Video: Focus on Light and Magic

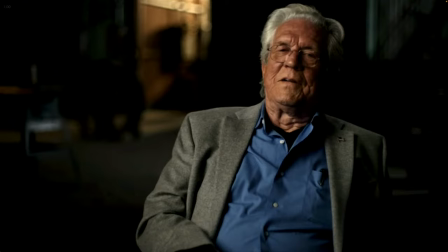94:09 You know, here, that also allows you to make the light large and not as bright on him because it's, you know, it's closer to him, you know, the physics of light. So, but really well done. Obviously, what is lit up is very balanced. So he's over here in this frame and they've got some detail over here.
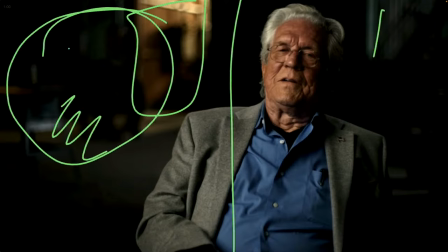94:28 If there was no detail over here, you wouldn't have that. And it's, again, very nice and out of focus. It implies a production area, but it doesn't, you know, distract you with it. Alex, do you think he's got a big silk over his head? Lighting from above?
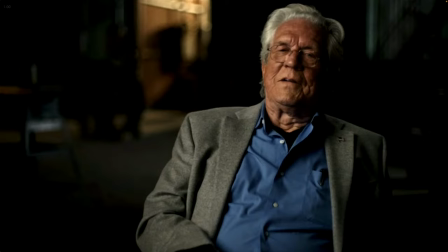94:44 I wouldn't be surprised. Yeah, it's really, really subtle. Like it's just enough to pick that up. I don't know for sure. But I wouldn't be surprised if he had a larger one. It won't be a really big silk because there's not, if it was a really large silk and it was lit, this would pick up some ambient light from it.
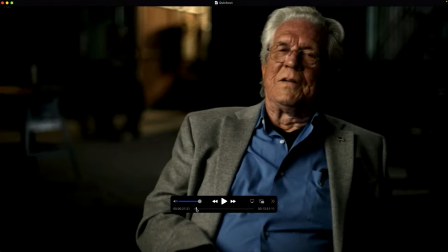95:01 There's so a lot of wrap around his face. Also looking at his right sleeve. The shadow cast by that fold is very sharp. So yeah, it caused me to think maybe not any diffusion over the top light. And there might be a little bit because I feel like this right here is something coming from above, I think, because you see it right here.
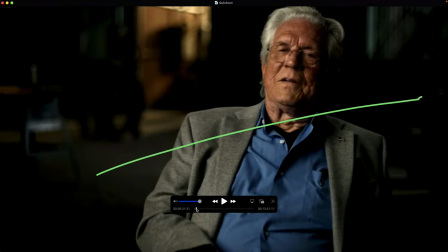95:20 This would catch this or this, I think, would catch a shadow right here. This would not be seen. So I think that there is a light behind him that's there, but it may be behind him, not above him, and very diffuse and very subtle.
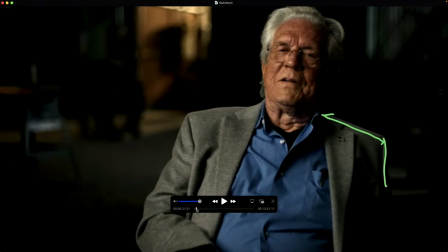95:36 And it's just there to catch that outline, you know, just to separate him from the background. And so if he didn't have that, I think you wouldn't have this line right here. You'd have this. This to here is coming from that light. But what you wouldn't have is this little area right here, I don't think. Maybe this one catches it from the behind.
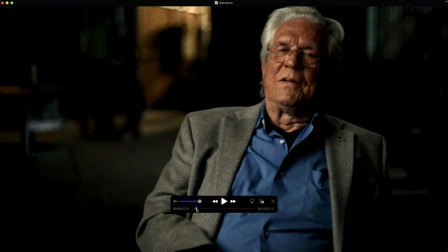95:56 But I think that's my guess is that that one little light is coming from because you can see some conflict of the shadow this shadow and something coming from back here.
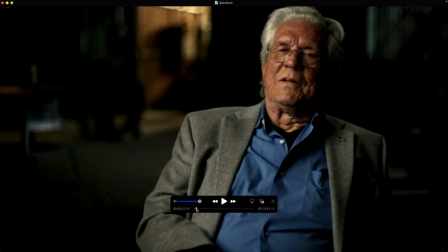96:10 So I think it was behind him that was there. And again, we're just, you know, all of us are guessing to some degree.
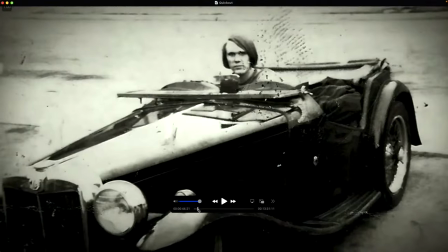96:16 It's nice and dramatic. And the cinematographer was Emily Topper.
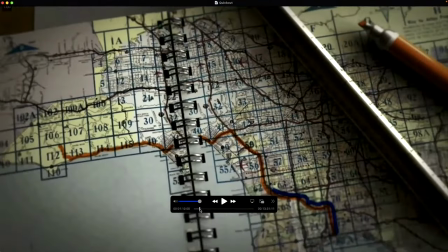96:21 I think she did most of the episodes. And most of her credits, almost all of her credits, she has 55 credits in IMDb.
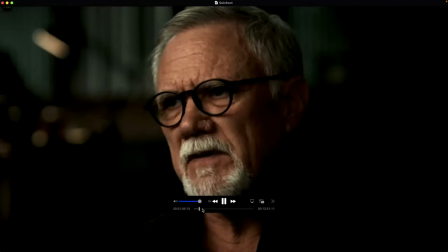96:26 And almost all of them are documentaries. So she does a lot of these talking head stuff.
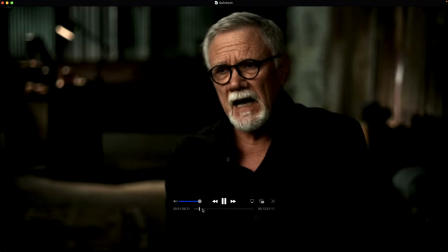96:31 I think she's got it down pat. Let's get her on the show. I think, based on some stuff, I think this is actually Joe's office.
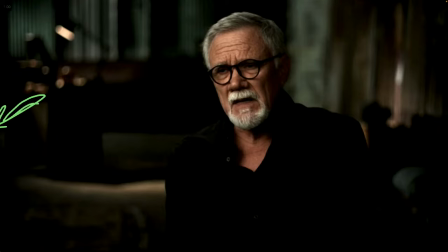96:48 He's got a desk and a thing over there. And so I think that this is his office. So they really, you know, again, catch lights here that,
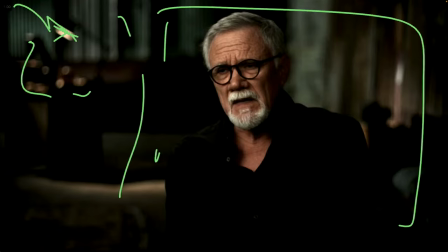96:59 are well lit, that are building balance for him, you know, so I did find it interesting, you know, they really, on this wider shot, you know, there is a lot of space behind him, but it makes sense on the wide shot here.
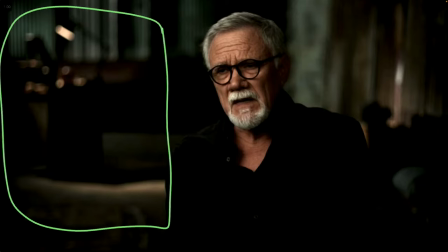97:13 But again, this lighting here not only hints to what's back there, it hints to what's back there, but it also creates weight on that side of the frame that I think is really good.
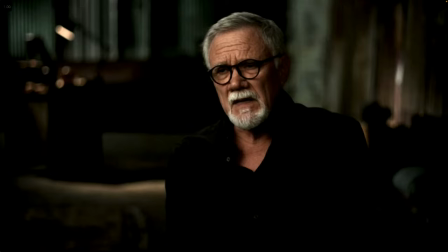97:28 Again, just gorgeous lighting and very consistent. Obviously, you have the same DP that's making sure that everything looks the same. So everything belongs together. Sometimes you lose that in documentaries. One thing to miss, this is a windows back here, and a lot of windows like that can get pretty bright.
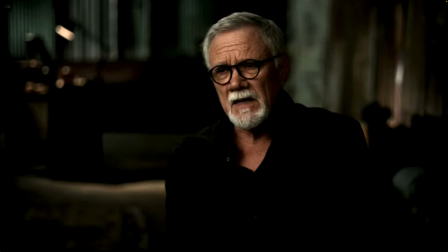97:43 So you're either finding the right time of day or you're covering them up and relighting them to give them that detail
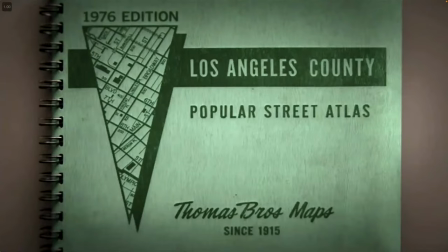97:52 that would be needed there. So that couch top brightening is brilliant because that gives you his shape, and that little tiny splash of light on his other shoulder defines him for you, even though he's black against black. That's beautiful. Absolutely.
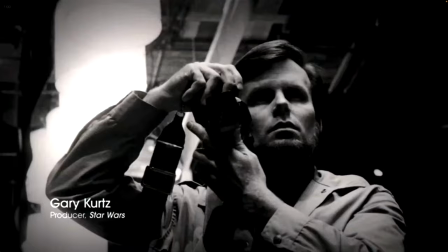98:08 Great little animation. Like this is, again, a subtle thing. Wait, where was it? Did I miss that?
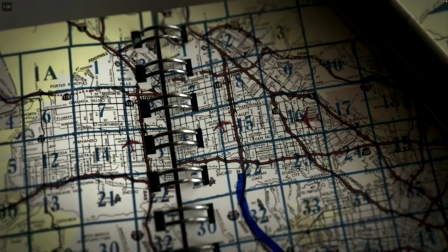98:13 Hold on. Like this is a really, you know, he's talking about something.